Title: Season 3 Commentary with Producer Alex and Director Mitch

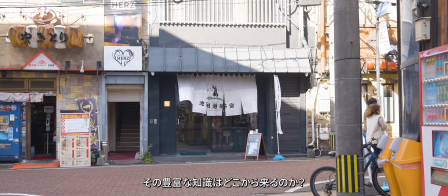(12:09)
So if you film it from above this one, that's got a hole
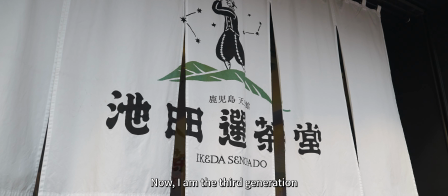(12:13)
You could so this is one of the in downtown This is one of the most like stylish little places that you can go and sit down and enjoy some tea
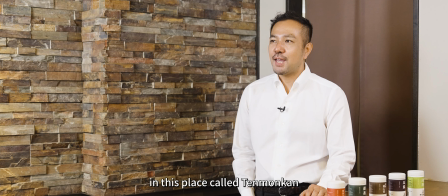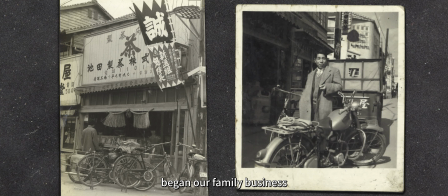(12:26)
Oh, and I love that he had these photos. I was just really happy about this.
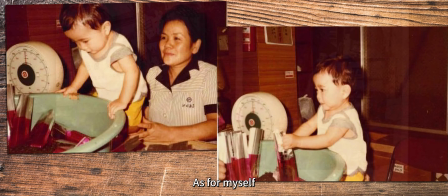(12:31)
Yeah, I'm about to say Makoto on the flag outside. So this is Mr. Ikeda, actually.
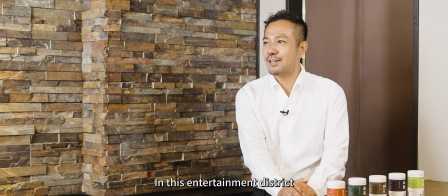(12:38)
This is him choosing tea as a baby. This reminded me of the Anheuser-Busch family, where the kids get the little sip of Budweiser when they're born.
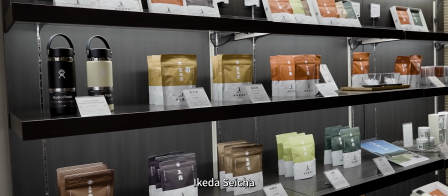(12:48)
The legacy. It's just such a stylish little place.
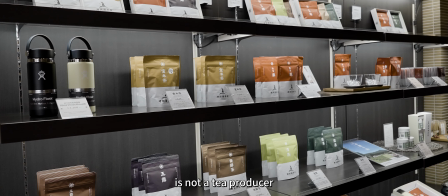(12:53)
I really, really enjoy his shop.
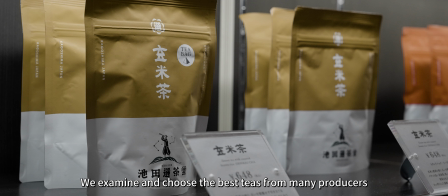(12:58)
this is important actually he's not a tea maker but he's the tea blender right yeah yeah
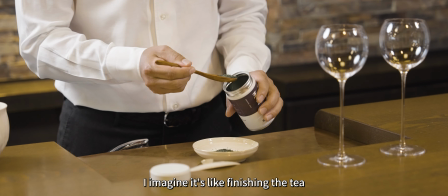(13:06)
it's kind of like being a chef of tea right like you know how like a chef would blend ingredients and cook them to a meal and he'll take this and he'll take the
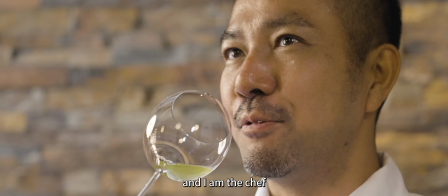(13:13)
different grown products and make it into a finished product yeah you want to see no chigai so no omise no
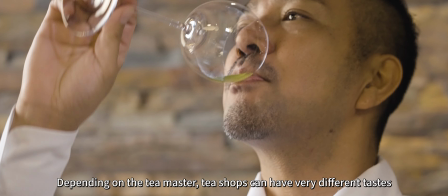(13:20) chigai
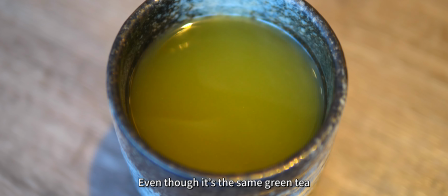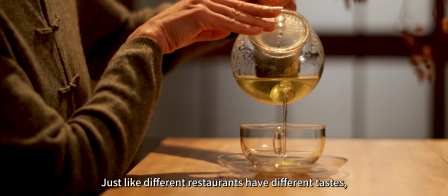(13:30)
So here's a kind of behind the scenes thing.
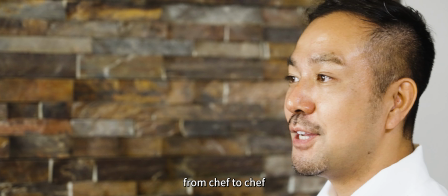(13:32)
So Alex decided that all of the subtitles should be in English, British English, and I'm American, as you can hear.
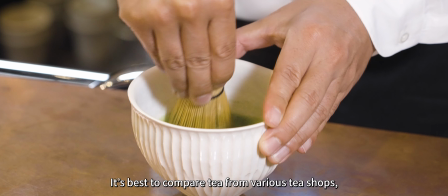(13:40)
Yeah. And so like, I have to re-spell things sometimes. Yeah. Centimeter.
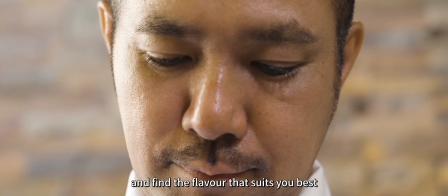(13:45)
Centimetre. Oh, yes. Yeah, yeah, yeah. Good. I'm glad that you're learning the proper language.
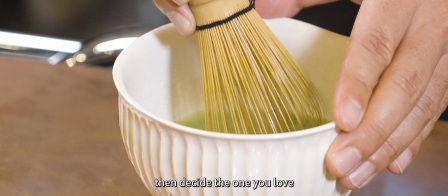(13:51)
I've set my word to British English dictionary and it just underlines all my American spelling in red.
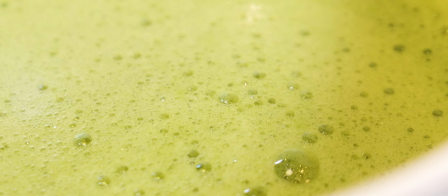(13:56)
Yeah, there's loads of them. This is a good shot. I really like this. Yeah.
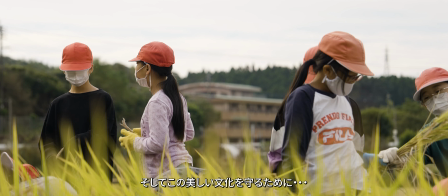(14:01)
We just so happen to have this shot, which is really great because it's really hard to get access to elementary school kids.
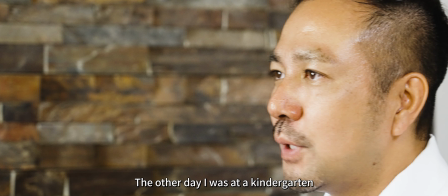(14:09)
Yeah. We just so happen to have this footage where you couldn't see any of their faces so we could use it. Yeah. Yeah.
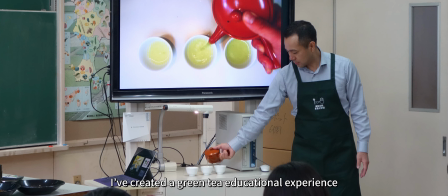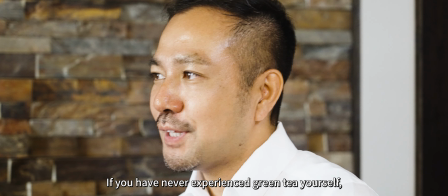(14:20)
this is important you know next generation bringing up the kids to understand the culture
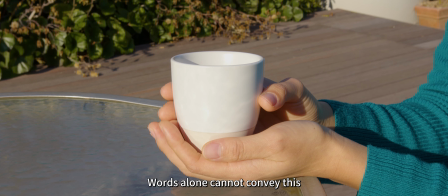(14:26)
and also starting when they're young so they have an appreciation for it this is my staff i was
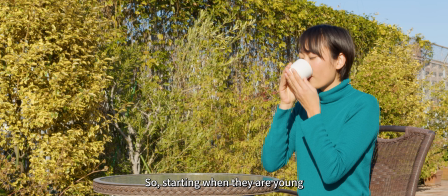(14:31)
like could you be a model for half a day she's like okay right so we're up to a rooftop like
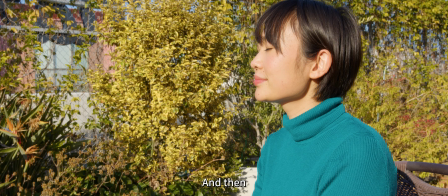(14:35)
drink some tea she's like okay as the green jumper to match the green i told her to wear something
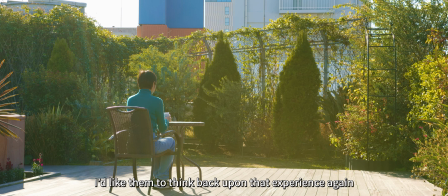(14:40)
cute because we're going to film her drinking tea we got
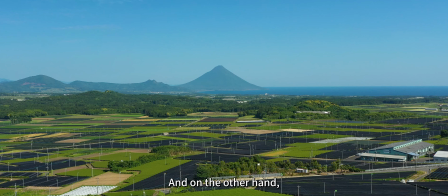(14:45)
permission from the building they were like sure what do everyone they're so nice i love this drone shot this is a beautiful little
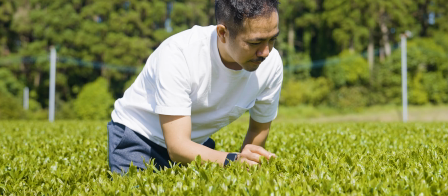(14:53)
area yeah it's like yeah it's really stand there okay so we have to
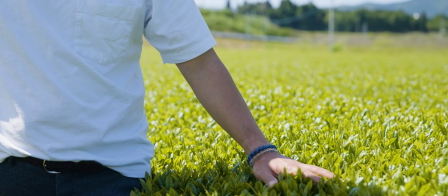(14:59)
direct them to do things because like yeah we know what we want visually but these people aren't used to being on camera Yeah,
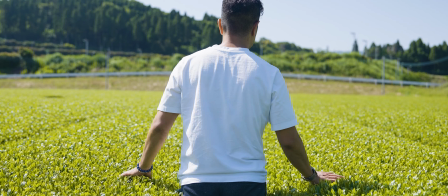(15:05)
yeah. So when we were... Like, can you walk touching the tea leaves? Well...
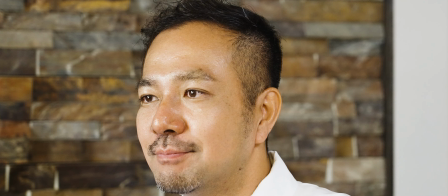(15:10)
That kind of thing. Yes.
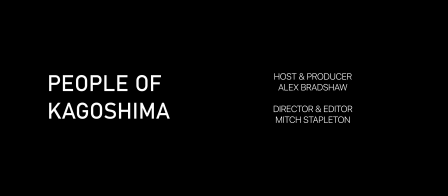(15:13)
But it made it so emotional because, like, that's where he's talking about we want to preserve this for the next generation and, like, you know, because he's a sommelier of tea. Yeah, yeah. And also, you know, like, the end credits, we decided to change that for Season 3 as well. It's got a bit more dramatic feel.
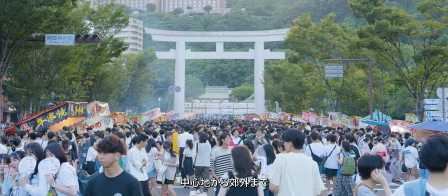(15:31) It's friendly and welcoming people. From the cities to the countryside, folks here like to look after and cherish their neighbors.
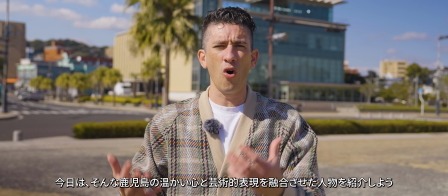(15:38) Today I'd like to introduce you to a man who blends the warm hearts of Kagoshima with artistic expression.
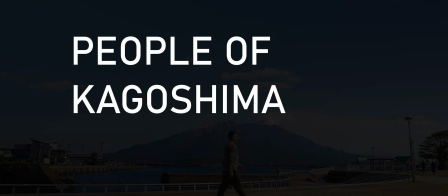(15:46) This time on People of Kagoshima.
We were lucky to have snow on Sakurajima that day.
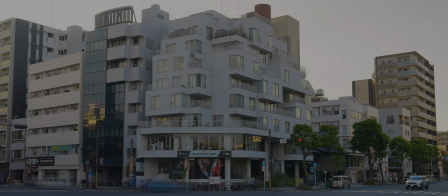(15:54)
Just lucky. Can I just say I also had to say folks which is very unusual for a British person. I wrote those lines.
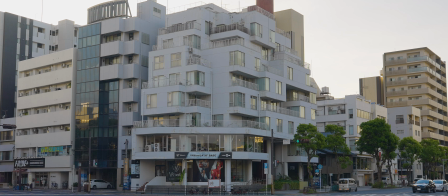(15:59)
You changed a couple of the words. Yeah, yeah, yeah. I was gonna say chaps but then...